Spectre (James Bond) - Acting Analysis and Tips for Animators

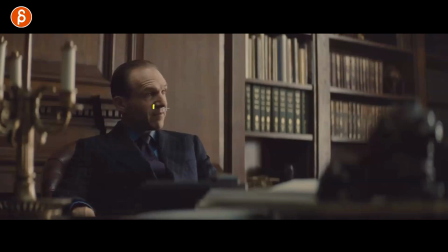(3:42)
It's really everywhere. but you can see this with a slight raise here he is not happy if you watch the sequence he's lecturing
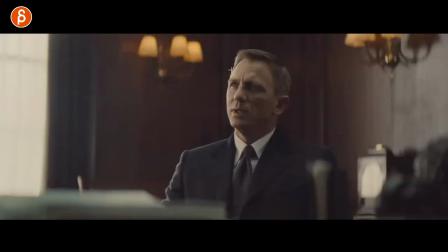(3:49)
him and telling him you can't do this you know you really messed up and instead of apologizing or anything it's typical James Bond fashion he has a kind of a funny quip like whatever but you can see here the height if I go onion skinning here back to this let's go crazy let's
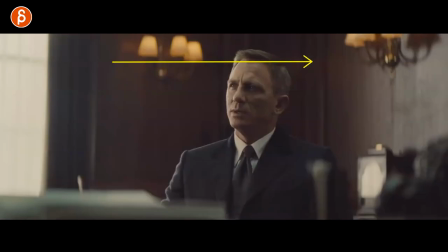(4:03)
draw an arrow this is the height and this is the height you can see they're pretty much on the same level he might be a bit higher but doesn't really matter right but that's kind of they're on the same level and now that he has this somewhat disrespectful tone and joke you can see this here i love how he says it and he has that slight pause and then says something one more time
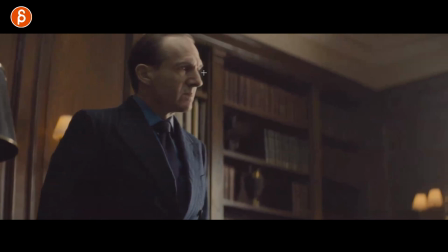(4:23)
then he gets up and now of course it all changes now he is higher he talks down to the person and again visually you can see this
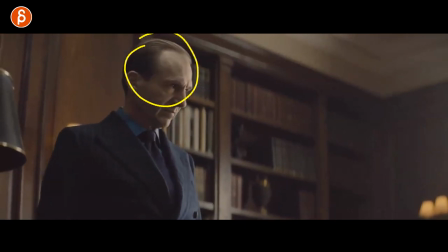(4:30)
here if i put this and it's an onion skinning and you move over to bonds here and there you go see island actually matches really well but he is higher now you might argue okay they're kind of the same height yes but technically he is talking down to the character
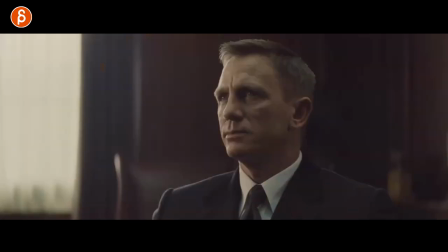(4:46)
he assumed the higher position this is now more about hierarchy and status and also love that we cut from if you look at this here that's the size of his head here and then we cut to this look how much bigger it is and the reason why i'm pointing this out is because of animation
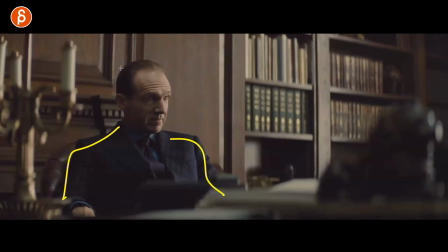(5:01)
you can go a bit broader right you can see more of the body you can have more movement in the body they can lean in they can
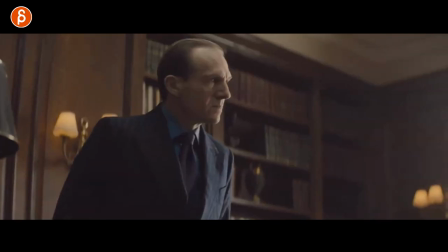(5:07)
have gestures all kind of stuff same with him and then when you do have a big reaction he goes how dare you talk to me I'm going to stand up and
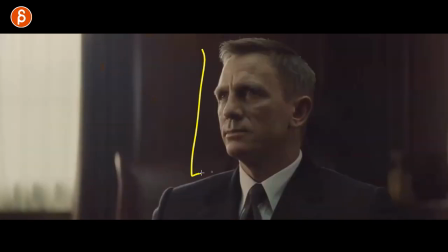(5:15)
talk down to you now you zoom in and now you can really focus on the facial expressions and what is his reaction to the character now potentially threatening him you can see this here there's no blink look at that there's full intensity he locks here and goes whatever
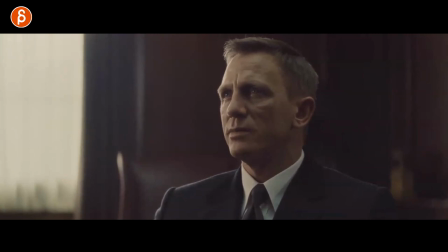(5:30)
he says here and again it's more about taking the idea and not copying it and ripping it off but the idea of they are somewhat on the
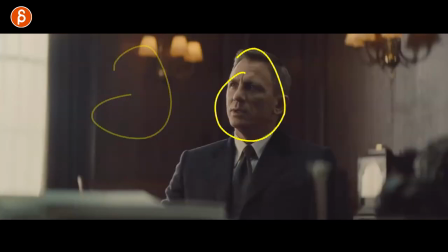(5:38)
same level visually here and then after that we have character
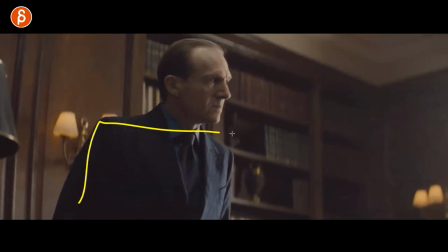(5:43)
getting up and it's also mechanically interesting for you to show how our character is sitting
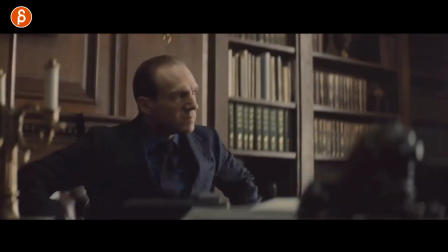(5:47)
and then getting up this goes purely into body mechanics but in service
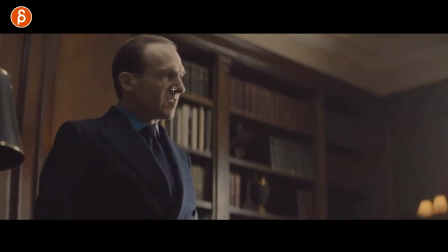(5:52)
of a character assuming a new emotional position like whatever you want to do with
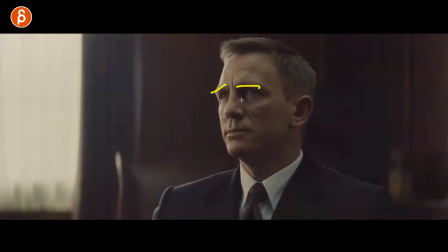(5:57)
your shot and then cutting to a close-up where can really play with all the little shapes that you might have on your rig anything here
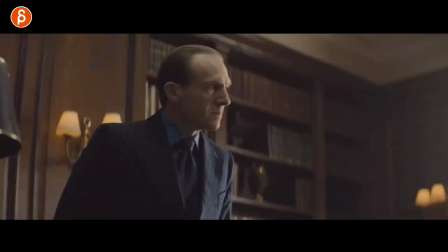(6:04)
where you can really push the emotion and have something in response to this next up is this one and you can see how he has a bit
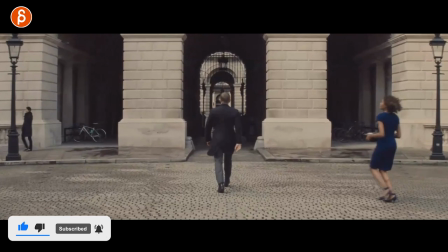(6:11)
of a look he knows that she is coming but you can take this in terms of what if you have a character this i know it's a lot of work
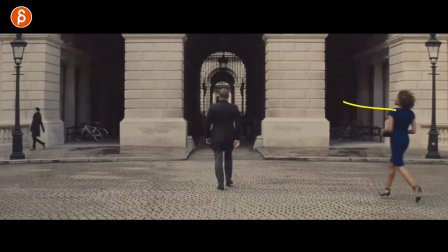(6:19)
because it's character walking but the character walks another character comes in and has to catch up there's more effort she has to run
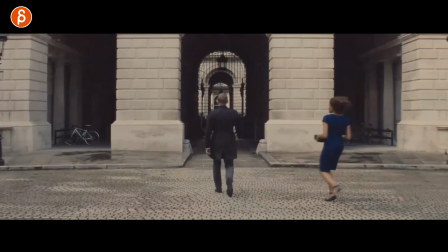(6:27)
and he's just walking and she even calls him Mr. Bonds and he doesn't stop he has a bit of a smirk you know they have a
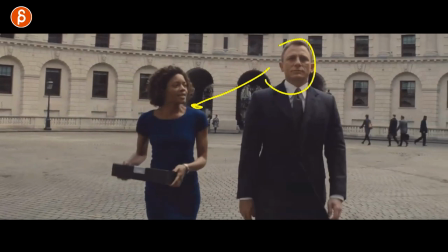(6:34)
fun interplay here but she says a bunch of stuff and he still doesn't look he doesn't stop until he asks what's going on and she tells him
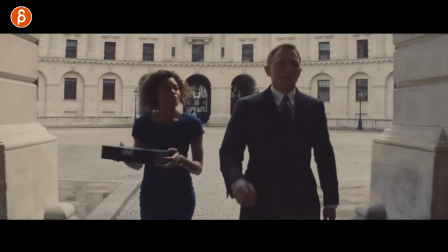(6:41)
there's something here he finally looks but then doesn't care and keeps on walking and so on and so on and I'm showing you this is because if
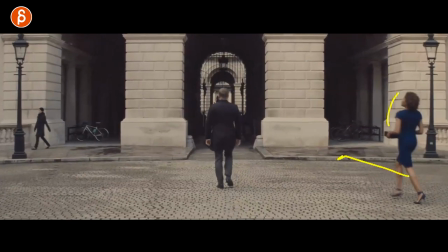(6:50)
you are walking and someone walks up to you and calls your name in a normal situation you would stop turn around and maybe look in and
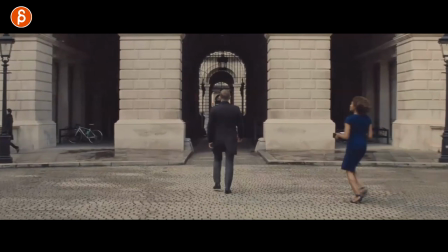(6:58)
they might start talking so just the fact that someone is trying to catch up and it's more effort and that person does not stop and does not
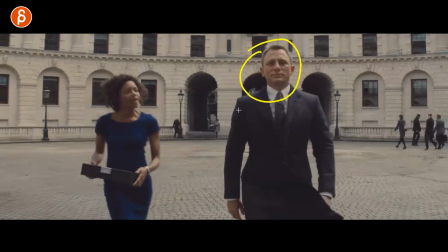(7:05)
acknowledge by either stopping or looking at the character tells us something and that's the general thing i'm taking out of this scene is that if you have two characters think about that interplay if someone is calling someone else or i've shown this in other clips here and someone puts out the hand to say hi and shake and someone just kind of looks at the hand it doesn't do anything that tells us I don't like you. I don't want to shake your hand. Your hand is dirty. Maybe my hands are dirty. I don't want to shake your hands. There are many many things. So again if you have multiple characters as I always say think about how far are they from each other. Is someone getting closer? Will you then remove the other one to keep your personal space? Will they get even closer to the show that can be intimate? Is one person getting close and talking? Is the other person not acknowledging and turning away or maybe turning away and then talking? There's so much you can do. So really if you do have two characters in your scene think about the staging and the composition where are they placed how close do they get how to interact what is the eye contact how long is the eye contact and so on that way you will go beyond just moving beyond just lip-sync where you move your character and the jaw is moving all that stuff but it's how do they relate and how we're supposed to feel about this character encountering the other character i think that to me is really cool and i think will elevate your scene and then this one i think is it's
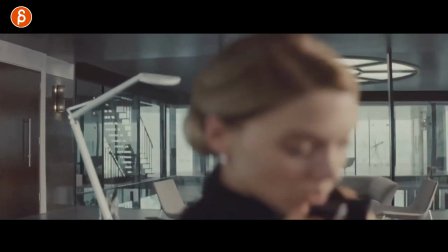(8:15)
a cool camera move and i'm hesitant in saying you should add a camera move to your scene because as an animator when you learn especially something like
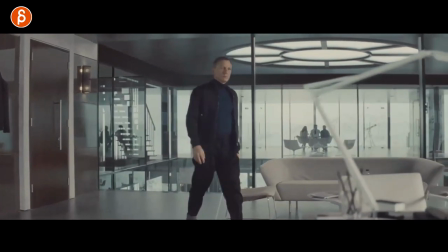(8:21)
this like this is just a basic walk this is already going to be pretty difficult but i like this where there are a couple things a
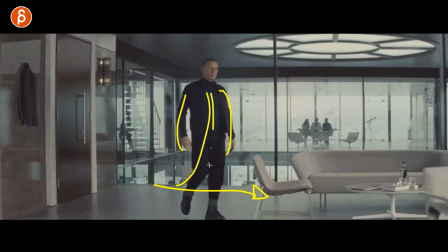(8:28)
you have mechanics which is pretty cool because you can show off a personality walk all kinds of walks right and then imagine we're really focusing
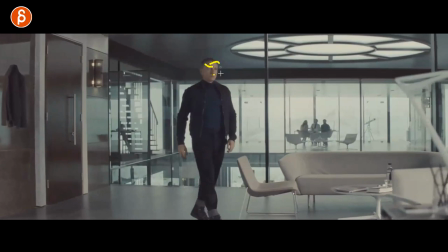(8:36)
on a face he might have a really surprised face at one point or he's serious and then suddenly has a curious face or he's laughing and you're wondering
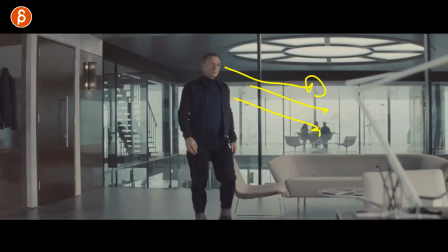(8:45)
what is he looking at what is he laughing at what is he gasping at there's so many different things and then you can introduce
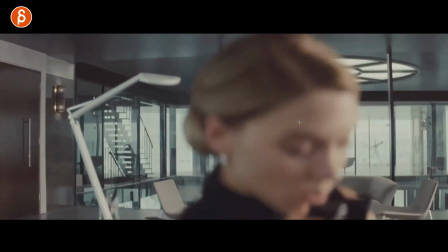(8:51)
that by bringing it into the foreground which is cool camera move and kind of obscures this a little bit and you can play even more if you want to
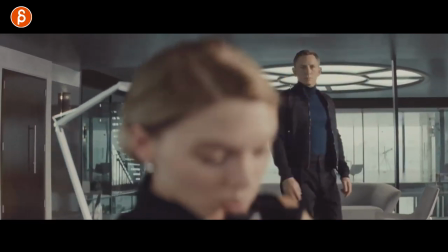(8:58)
where you can have a reaction here and then a bigger reaction there for contrast and surprise but i like the idea here of a walk and a
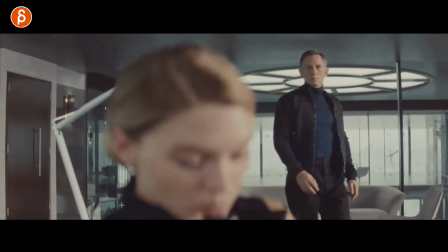(9:05)
specific look we're wondering what is he looking at now we can see this here and he continues on and the sequence continues on with a bunch
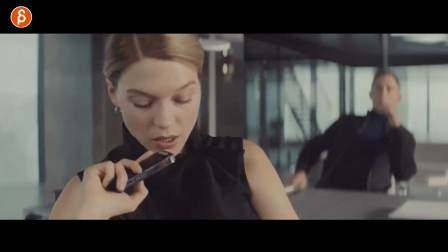(9:13)
of stuff here but then you have a change of focus and then she talks so again you could have something where he's talking he could be
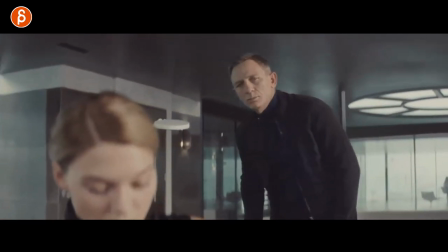(9:20)
reacting and pantomiming and then we change this again body mechanics in terms of a sit down then we can change to a full close-up of her
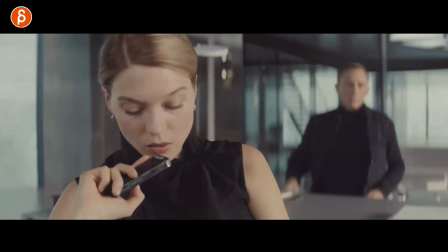(9:27)
or whoever is reacting to whatever he did that whole interplay back and forth i think it could be really cool with something like this and this type of camera move
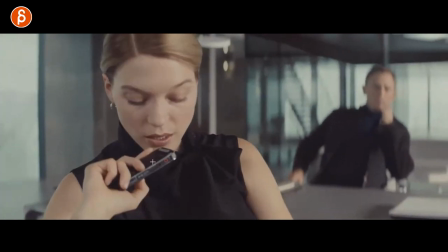(9:35)
and actually if you continue forward what i like is her handling of the prop this is her job she is dictating stuff about
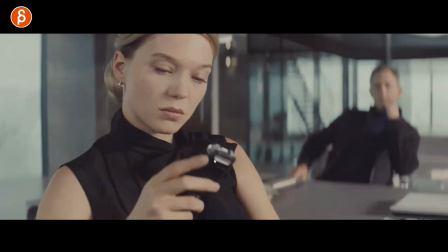(9:43)
patience so when she does this she doesn't really have to look maybe she looks at how much time did it take to record
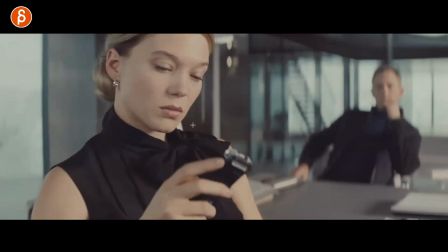(9:52)
maybe where's the button and to me like this is a familiar prop that is part of her job she would use this blindly but the reason why I like this
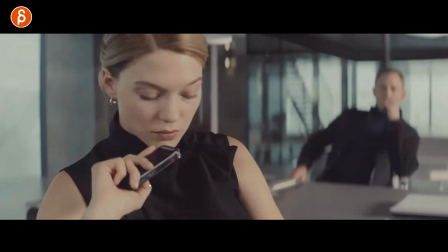(10:01)
is that if you are using something all the time and you're super familiar and then you do this and you actually look to me it adds
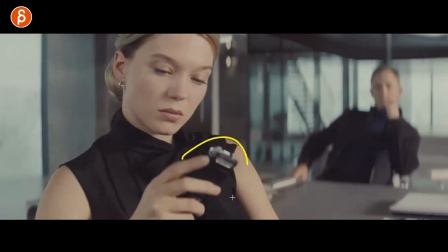(10:08)
also a certain amount of importance this could be something where maybe the actor didn't really think about how familiar they should be or it could be I
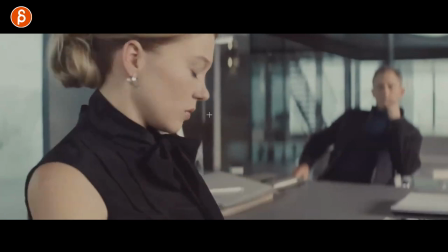(10:15)
am so deep in my thoughts I'm looking at this waiting a bit before I turn over and you know put my attention to something else
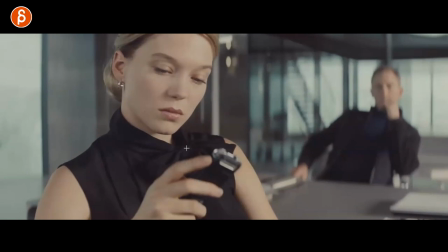(10:23)
so for me it's not just handling of a prop that's cool but in terms of showing how familiar something can be but how you look at it how you use it I think there's just a lot more to props of course it's a pain because of constraints and stuff but I think there's a lot more to it than i
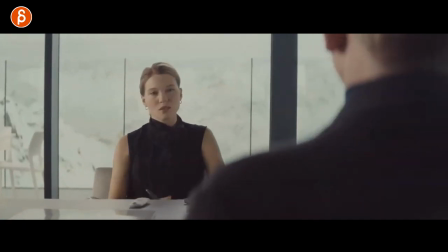(10:38)
think animators or at least students think this is cool as we continue on here in terms of a character is talking
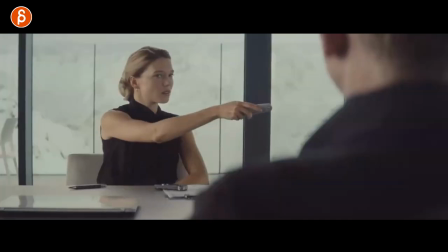(10:46)
and a character is listening and reacting and i've said this many many times i've brought up many examples here and this could be something where you have it even like this where you
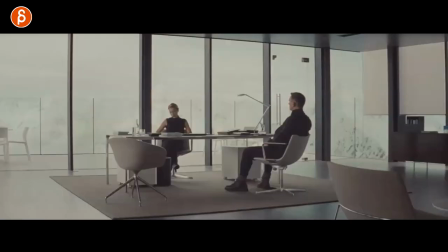(10:53)
have lip sync all that is moving right jaw and lips and that's the primary sound you're hearing but all the
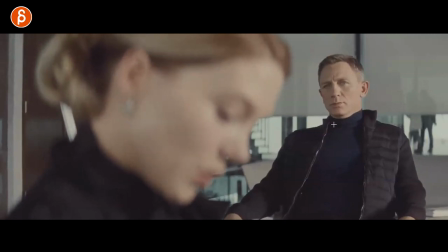(11:01)
animation focus is on this character listening and reacting now in this case he is saying stuff so i mean this could also be something you
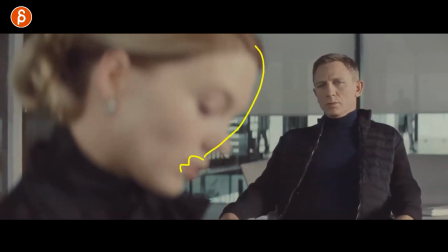(11:08)
can do so you could have a two-person dialogue with this kind of a sloppy dialogue you don't want to really animate but it's okay because it's all blurry but it's mostly there as a cue for him to respond and react and process and all that good stuff i don't know that to me is a cool
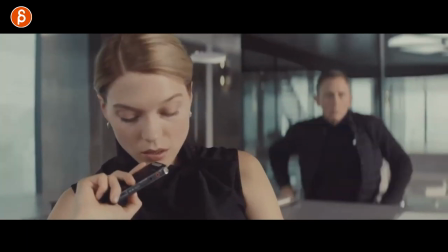(11:21)
setup and something you could probably use generally to me this is a general enough setup that you could use in your scene without feeling
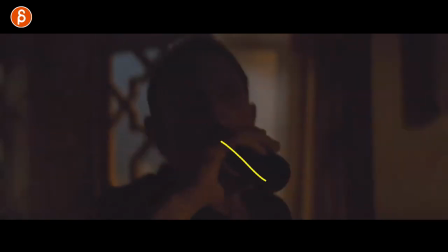(11:28)
like a ginormous ripoff and staying with props he is drinking beer here he saw a mouse before hiding and going through the hole
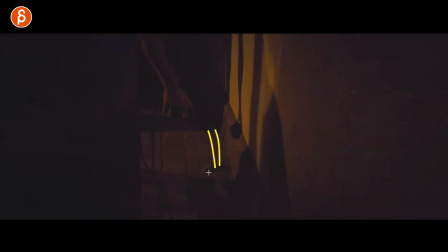(11:36)
of a wall and here he does this it's kind of a dark but he puts down the liquid and that goes through the cracks here actually there's a bit of a slant so the water or the beer goes through that and it tells him oh this is maybe a fake wall this is not quite what
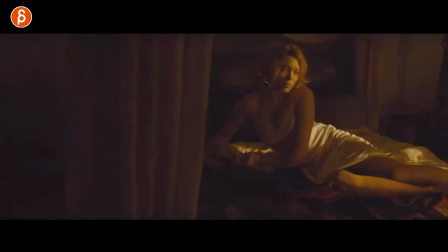(11:51)
i imagined there must be something behind it let me punch through it and see what's going on and i like this again because it's usage of prop